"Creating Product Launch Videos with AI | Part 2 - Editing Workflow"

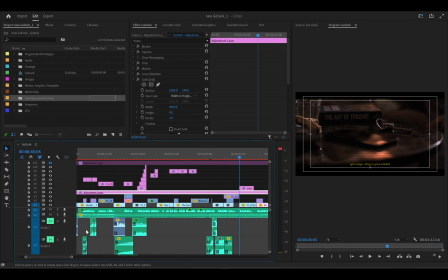Sound effects spans um across, or should I say, it goes further than adding all these risers, whooshes, swooshes, slides, slide impacts.
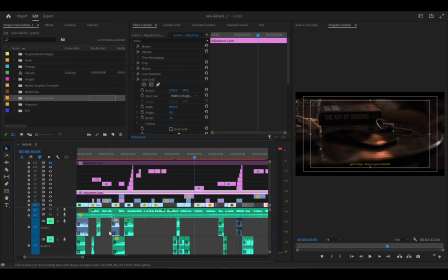It also goes beyond all of those things. It goes to the point where you need to immerse your audience with the sound you feel like they should be hearing or they should be experiencing in the video, because aside the fact that you're taking them, you're an artist, you want them to feel something from the video, right?
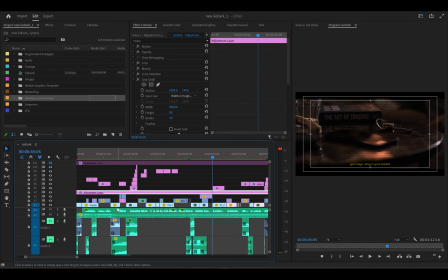You want them to feel what in the video is also saying at that point. I'm going to use, I think, one or two scenarios in this video to explain that part, right? I think there's a part where the crowd was showing. Let's see.
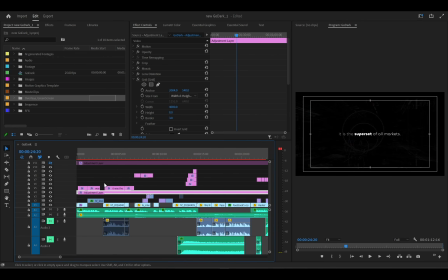I think it was this part. Okay. Yeah, I think it was this part.
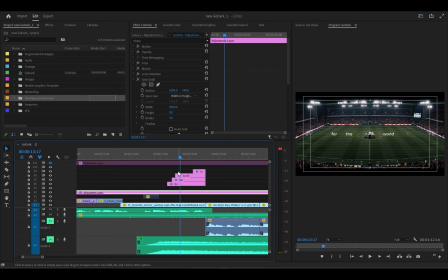Now, in this part, yeah, when I play this part, I put a crowd effect here. The crowd sound effect here.
Yeah, let's put Posed it. for the world.
Let me turn off the music. See if it's gonna play.
For the world to hunt.
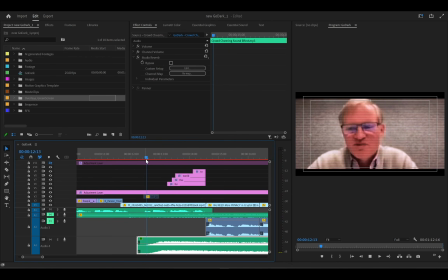Now notice.
Exposed for the world to hunt.
Now notice the way the crowd sounded. It didn't sound, because I know if you want to add a crowd,
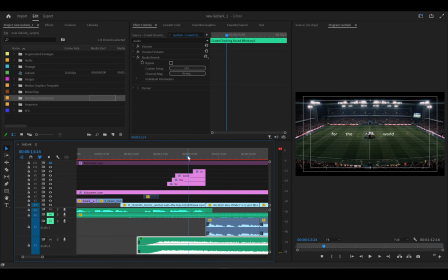a crowd noise, you most likely will search YouTube or any sound library that you know and search for crowd noise. And I wanted to note that you have to be careful when selecting sound effects for particular scenes in your videos, because you have to also be intentional about selecting this particular sound, right?
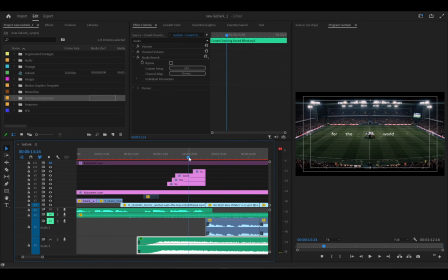Now, looking at this particular scene, the camera is not somewhere in the crowd. The camera is most likely at the top of the stadium, or looking at viewing the whole stadium from a high standpoint, right?
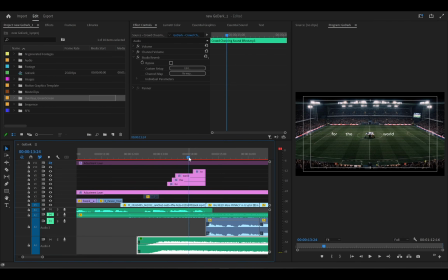And if you're realistically standing in that position, the sound you would hear obviously will be crowd noises, but it will not be the same type of noise you hear from a crowd in a room, or in a large room, or somewhere close to you, or if you're in the middle of the room, or the same crowd noise you hear from the streets, right?
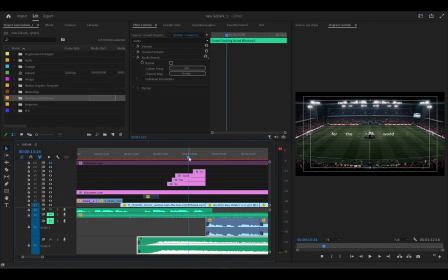It has to be realistic, right? Not because you're seeing crowd and you don't want to just put crowd noise there and then you just put a random crowd noise, a sound effect that you have. You have to be careful or very intentional about the type of crowd noise you use in this,
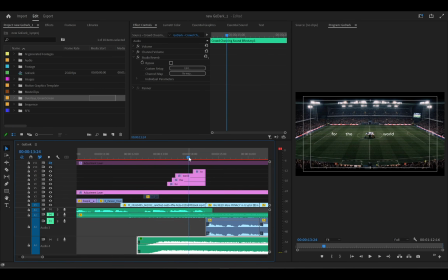because right now the camera is staying in a place where it's high above the stadium, so it has to be distant. First off, the crowd noise has to be distant, and that's to give a sense of skill, right? Because if I use a crowd noise where the crowd is in a room and the crowd is making noise, it's not give the same effect.
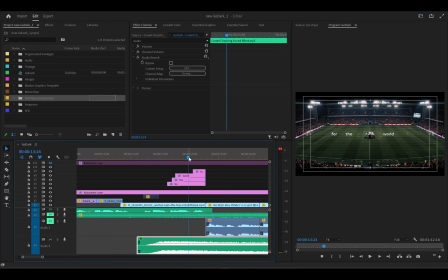It's going to even damage the video, to be very honest, because it's going to look so off. It's going to sound so off, right? So these are the things you need to also take note of when you're adding sound effects. If you're adding a sound effect for an action that is taking place far away from the camera, you have to use a sound that sounds far away from the camera, so that it's going to give that sense of immersion.
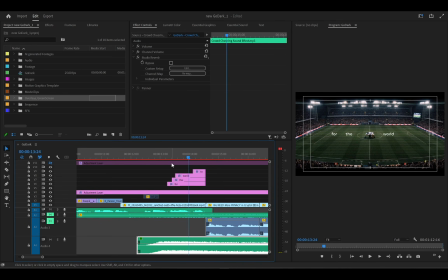Because let's say, for instance, that in a knife fight scene, if the camera in the scene is far from the knife fight, you don't want to put a sound effect that sounds as if the knife is close to the camera. It's going to sound off, entirely off, and it's going to look so edited. It's not going to look real.
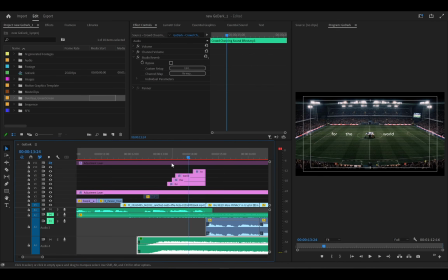And the goal of your videos is to immerse your audience both visually and orally, like in terms of audio, right? So the camera here at this point is standing a bit far away on top of the stadium, kind of. Excuse me.
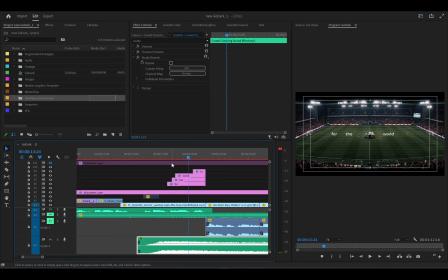And so you don't want the noise to the crowd noise to be too close to the camera, so you don't want it to sound too close to the camera as well. So it's going to give a bit of realism. You are going to immerse your audience in that sound. So if someone has been in a situation like this, it sounds realistic to him.
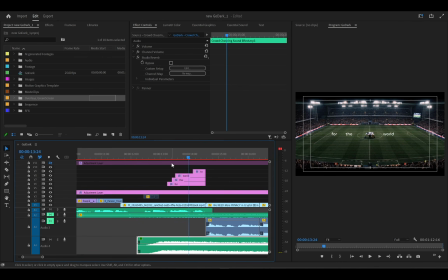He feels he's in that position.